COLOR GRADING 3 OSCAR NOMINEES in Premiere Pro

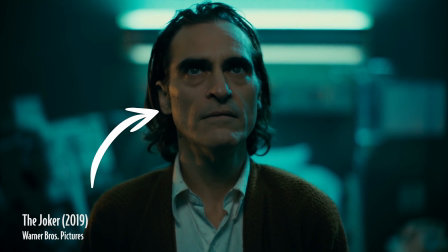[8:19]
The orange that they used resembles the orange of the streetlights, which are more greenish.
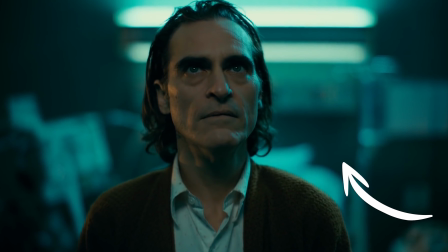[8:24]
For the shadows, they used a bluish color, which refers to the lonely, isolated state of the Joker. Something they also emphasized with their framing.
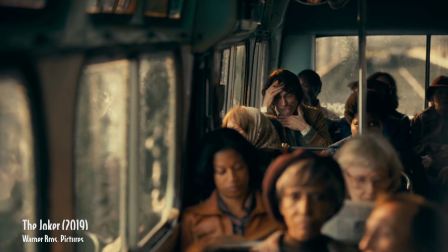[8:32]
In multiple shots, they box in the Joker while giving him a lot of headroom, making him small in a world that suppresses him.
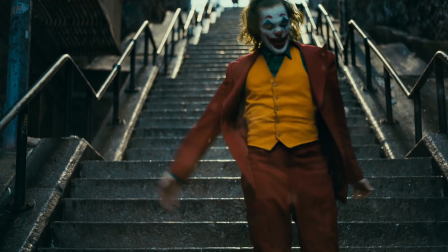[8:40]
Now towards the end, they start to use more shots in a low angle, giving the Joker more power and self-confidence. His bad side was winning and taking over his life. Also something you can see in the color grading.
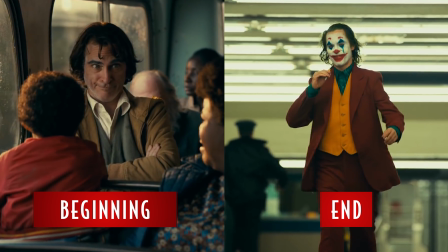[8:52]
Towards the end, the colors start to fade. This is exactly the same with his sanity and hope. For the Joker, we are recreating the iconic bus scene. In this shot, they use the sunlight from the right and a little bit from behind. We're also going to do this, but first you need to mount your camera to your car. Of course, be safe with that, because broken cameras aren't that fun. Then when you mounted the camera, you can look for a road where the sun comes from the right and just make your shot.
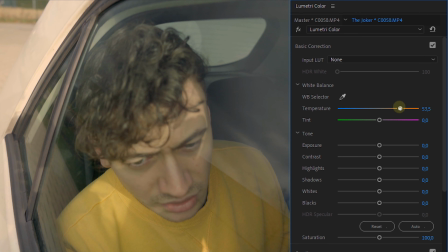[9:21]
Starting off, I'm going to increase the white balance. A lot. The overall shot is pretty warm, so we can do that from this control right here.
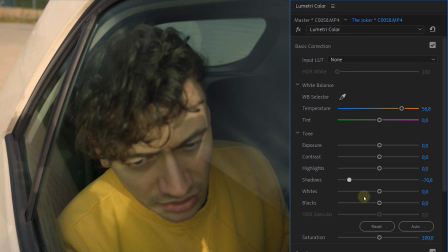[9:29]
From the levels, I'm going to decrease the shadows a lot and also decrease the blacks a tiny bit. This way we're creating more contrast. Now to give it that harder look, increase the whites, but also make sure that you're not clipping anything.
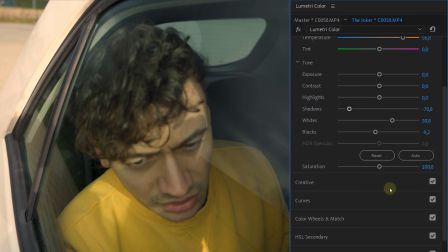[9:43]
And like before, a lot will happen within the curves.
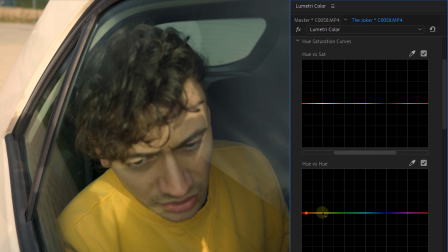[9:46]
This time select the yellow from the U versus U and increase that a tiny bit, making the yellow a bit more orange. This will also affect the skin tones, which is no problem. For the U versus Luma, select the yellow again and pull it down to make the yellow colors deeper, just like with any other example that we've done before.
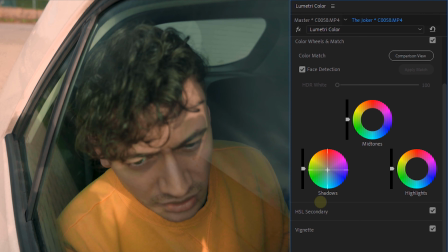[10:06]
Finally, jump into the color wheels where we are going to push teal into the shadows. Not too much though, just a tiny bit.
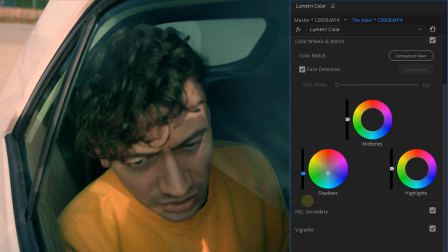[10:12]
You can also go ahead and decrease the shadows of this control as well, depending on your shot, of course. Next, to the mid-tones, where you want to push some red in. This is to counter the teal or green that we've added in the shadows and make it a contrast with the skin tones.
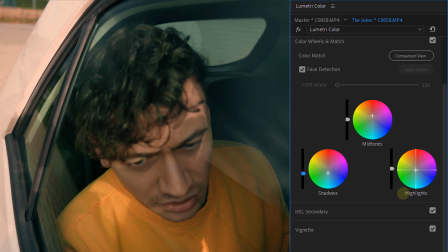[10:28]
Now this will also affect the highlights, where we would now like to push in a little bit of green. Whenever you're going to change a color within any of the wheels, it will always affect the entire shot, so that is why you always kind of want to counter that with the opposite color in the other wheels. So yeah, here's the result.
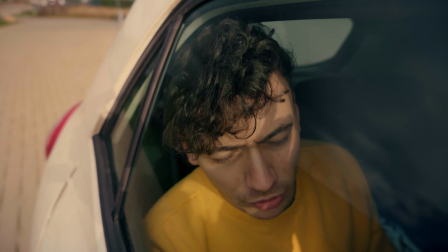[10:47] Of course, I can get Storyblocks video by clicking the first link in the description below.
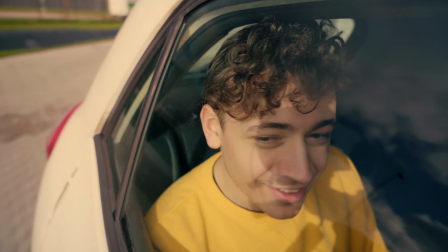[10:53] I don't have to be sad anymore. And you can too!
And we have something else to be happy about, guys. The three LUTs Jordi exported especially for you. You can download them in the description below. And that was it for today, guys. I hope you enjoyed this video and learned something new. Thank you so much for watching. Thank you Storyblocks video for the support. And like always, stay creative.
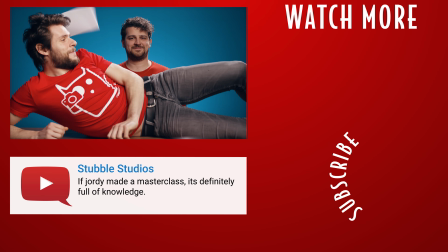[11:23]
Hey guys. So, what was the plan?
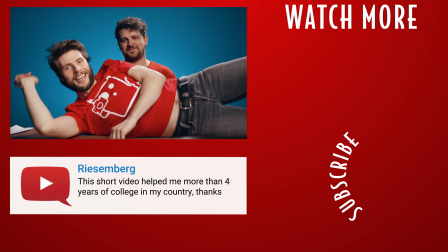[11:29]
You go away, I continue. Okay, bye guys. Allee, moet je nu weggaan? Dat was de bedoeling. Dat was goed.